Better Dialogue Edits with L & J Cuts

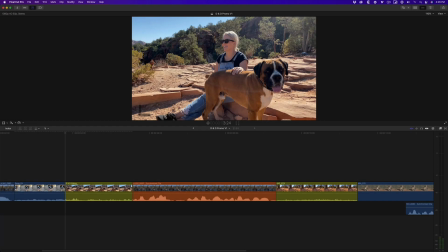(0:05)
common trimming technique that editors rely on to tell their stories is the split edit. A split edit, by definition, is any edit where the endpoint of the audio precedes the endpoint of the video, or vice versa. Having the video and audio cut at different times can often make your scenes flow more naturally while tightening up the pacing.
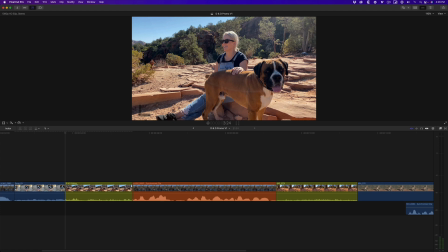(0:24)
Here I have a sequence of three shots where Denise introduces her dog to her audience. I've applied roll colors to the clips to make what I'm about to show you more visual. Let's begin by playing back the sequence.
He's got four legs.
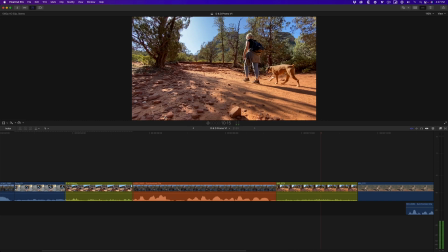(0:38) He's my best friend. He's my traveling partner.
While the shots are interesting, they don't flow very well.
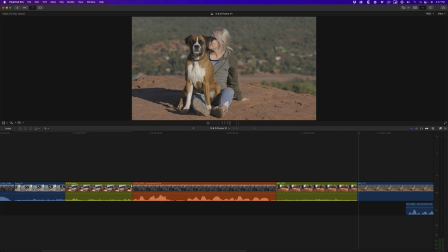(0:46)
We can improve the pacing by shifting her interview audio below the adjacent shots, the ones in green.
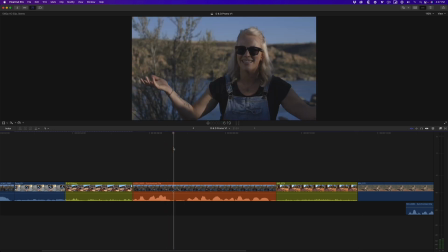(0:52)
I'll park my playhead over the interview clip, then press Ctrl S to expand the audio. For those of you who are new to Final Cut Pro, expanding the audio is the only way to have independent control over your picture and sound edits. Drag the edge of the video, you trim the picture. And drag the edge of the audio, you trim the sound.
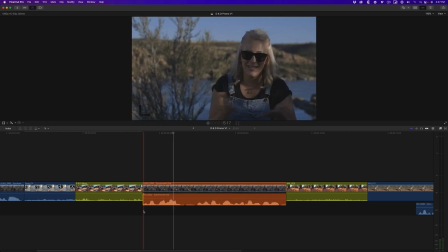(1:11)
Playing back, I want to hear her first sentence as we look at the previous shot of her dog.
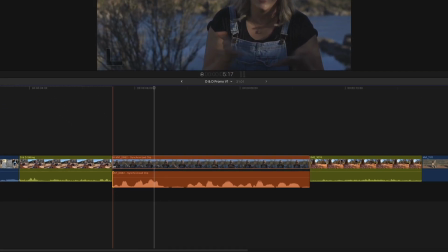(1:16)
One way to do this is to select the incoming edit point of the interview clip, then drag to the right.
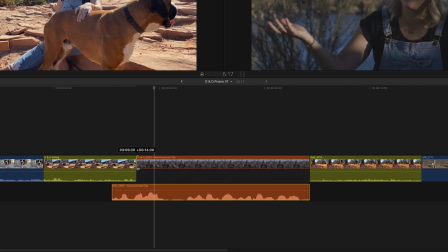(1:22)
Because of the magnetic timeline, the audio automatically flows below the previous clip.
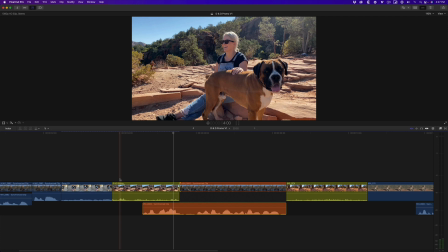(1:27)
Let's play that back.
He's got four legs. He's my best friend.
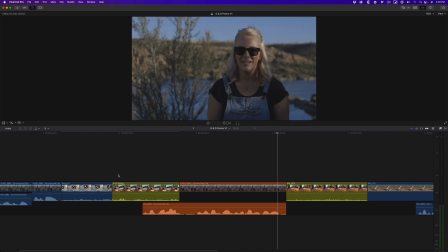(1:33) He's my traveling partner.
Now I'll work on the opposite end of the interview. I'll select the outgoing edit point and drag to the left.
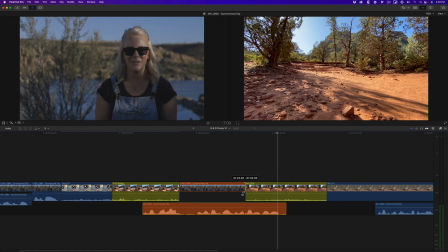(1:41)
Again, the audio flows exactly where it needs to go. This is why I love the magnetic timeline.
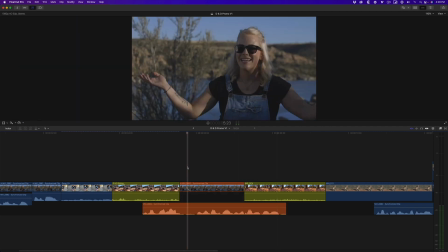(1:47)
I'll play that back.
He's my best friend. He's my traveling partner.
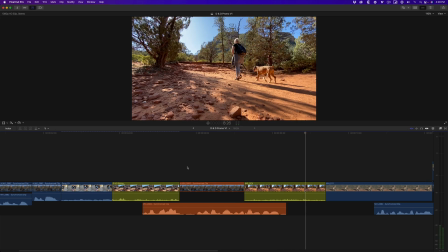(1:53)
So not only did I remove almost 2 seconds from this three-shot sequence, the split edits made the cut from one shot to another feel more natural. A split edit actively serves to hide the cuts because the story continuity is being driven by the dialogue. For those of you new to editing, this is one technique that will be a game changer in your storytelling.
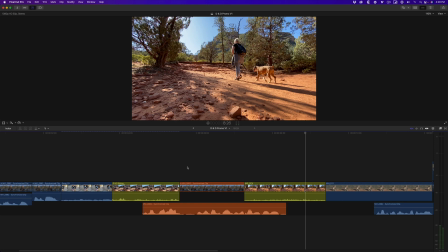(2:12)
So then, why do editors call these L or J cuts? Well, it has to do with the perceived shape of the edit offsets. If the audio of the previous shot overlaps the incoming picture, then visually it forms a letter L. If the audio from the incoming clip precedes the end of the outgoing clip, then visually it forms a letter J.
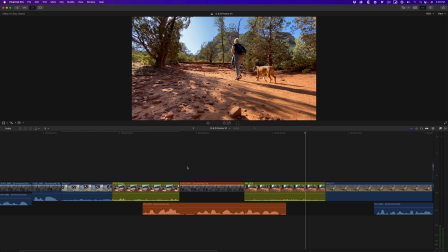(2:30)
Now you know. Before I end this tutorial, let me show you some fancy keyboard shortcuts that will improve your efficiency in creating split edits. I'll undo these last few steps.
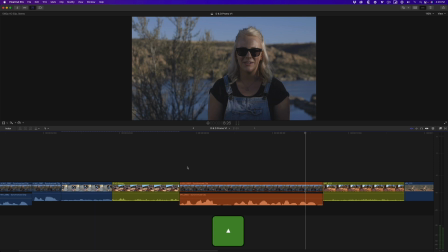(2:42)
With the audio still expanded, I'll press the up arrow key to move the playhead to the incoming edit point of the interview clip.
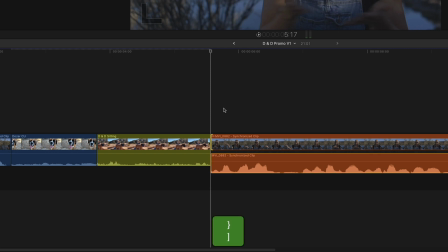(2:48)
To select the video edit point, press the right bracket key. To select the audio edit point, press Shift and the right bracket key. I'll press the right bracket again to select the video edit point. I'll press Command L to turn on looping, then press Shift question mark to loop playback around the edit point.
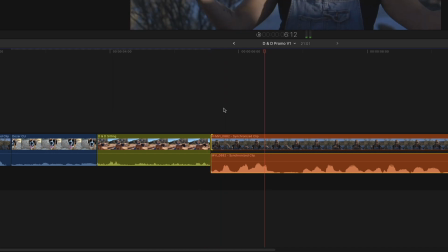(3:07) He's got four legs.
As the video loops, press the period key to nudge the edit point later in one frame increments,
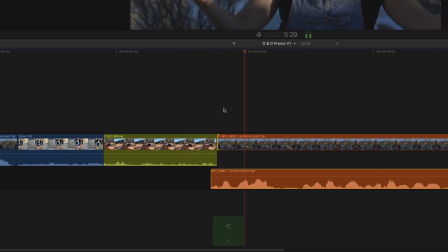(3:15)
and the comma key to nudge the edit point earlier in one frame increments.
He's got four legs.
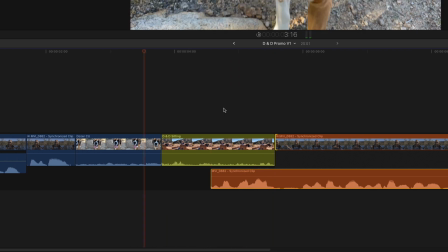(3:20)
Add the shift key to nudge the edit by 10 frame increments. As you tap the key, the edit loops in real time to give you a better feel for how the edit is working.
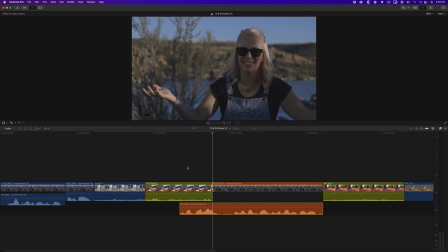(3:29)
Press the space bar when you're happy with your edit. So what do you think? Let me know in the comments, and please give us a sub if you haven't already. Thanks for watching.